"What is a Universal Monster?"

One of my proudest moments was when I was in a costume contest, and on the form it asked for the name of your character, I was Count Dracula, and it asked, what franchise are you from? Well, I was a universal monster. What is a universal monster, you may ask? Well... It's DRACULA! FRANKENSTEIN! The Mummy. The Invisible Man. The Bride of Frankenstein. The Wolfman. The Phantom of the Opera. And the Creature from the Black Lagoon. There are some other minor ones too, but these are the main eight. I started watching these movies when I was little and even then I knew there was something special about them. And as different as Dracula was from the creature, there's something that connects them all and makes them stand out amongst all other movie monsters. I'd like to share with you what I think it is and explain what is a universal monster.
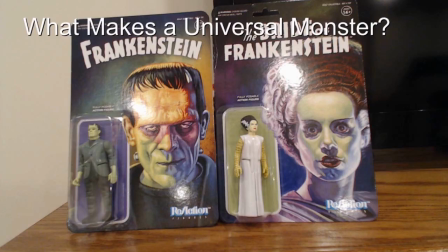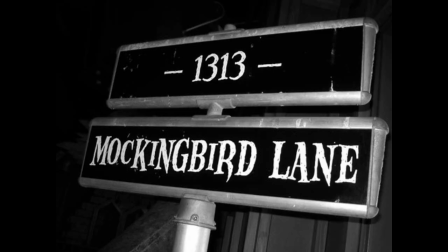fittingly I have narrowed it down to 13 main characteristics number one they're a monster from a horror movie made by Universal Studios anywhere from the 1920s to the 1950s number two they're in black and white
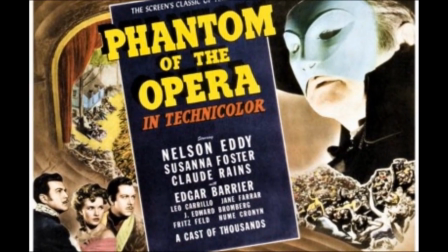now the one exception is the 1943 Phantom of the Opera remake but the original is really their
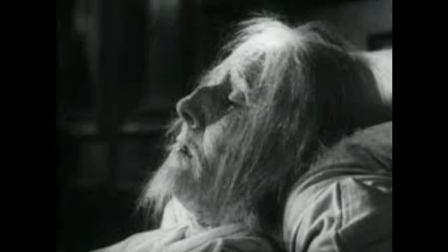definitive version because we associate black and white is being old it gives them a haunting quality,
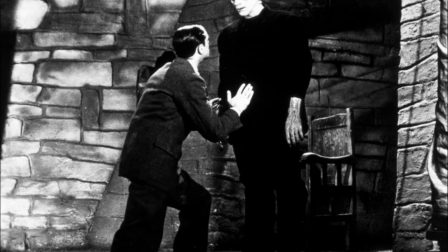as if you found the film in a haunted house. Now in Black and White, the lighting plays a bigger role in creating mood,
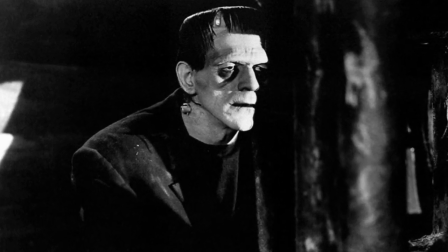and it makes these monsters look more mysterious, as if they're permanently in the shadows.
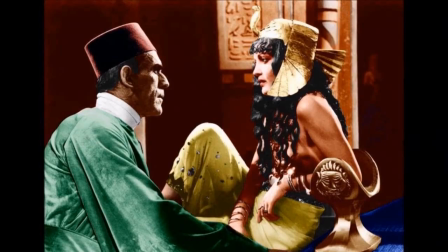And because you're not distracted by color, it makes their other qualities stand out more. Bela's eyes were blue, but all you see are their piercing quality, which makes them more like a vampire.
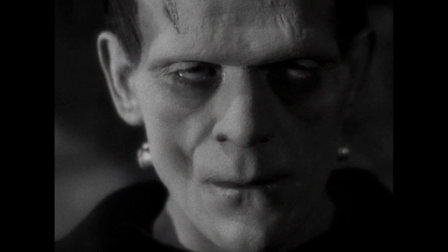In the void of color, Boris's eyes seem less alive and more like a living corpse.
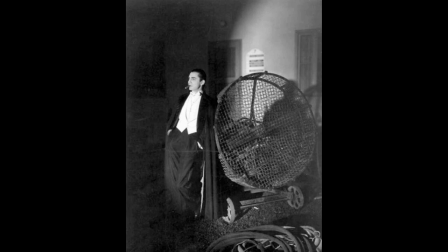The black and white makes you believe these actors are really supernatural characters. They're based on a book or myth.
Mary, astonishing creature, frightened of thunder, fearful of the dark, yet you have written a tale that's like my blood in the icy creaks. No wonder Murray has refused to publish the book. He says the reading public would be too shocked. It will be published, I think. The publishers did not see my purpose was to write a moral lesson, the punishment that befell an immortal man who dared to emulate God. Whatever the purpose may have been, my dear, I take great relish in savoring each separate horror. I rue them over my tongue.
Dracula, Frankenstein, the Phantom of the Opera, and the Miss Old Man are all based on books, and a lot of that story for the bride comes from the Frankenstein book too. So they already have the depth and complex themes that characters from classic literature naturally have,
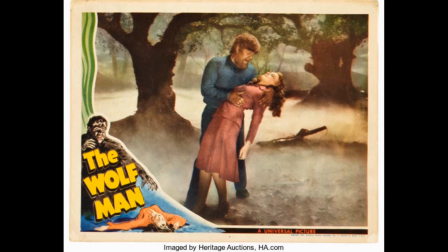and were already beloved by readers for decades. However, the mythology behind those monsters has been fascinating people for centuries.
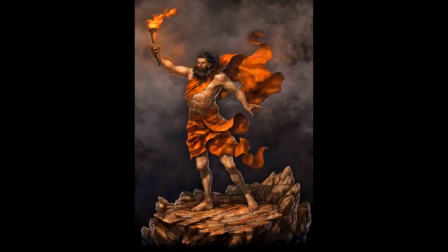Mary Shelley referred to Frankenstein as a modern retelling of the Greek myth Prometheus,
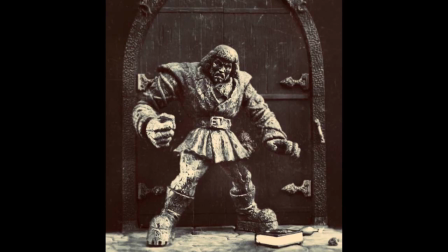And you can see inspiration from the Jewish myth, the Golem, the man made out of clay that comes to life. According to film historian David Scowell, there has been no civilization that hasn't had a vampire myth, or at least something similar to a vampire.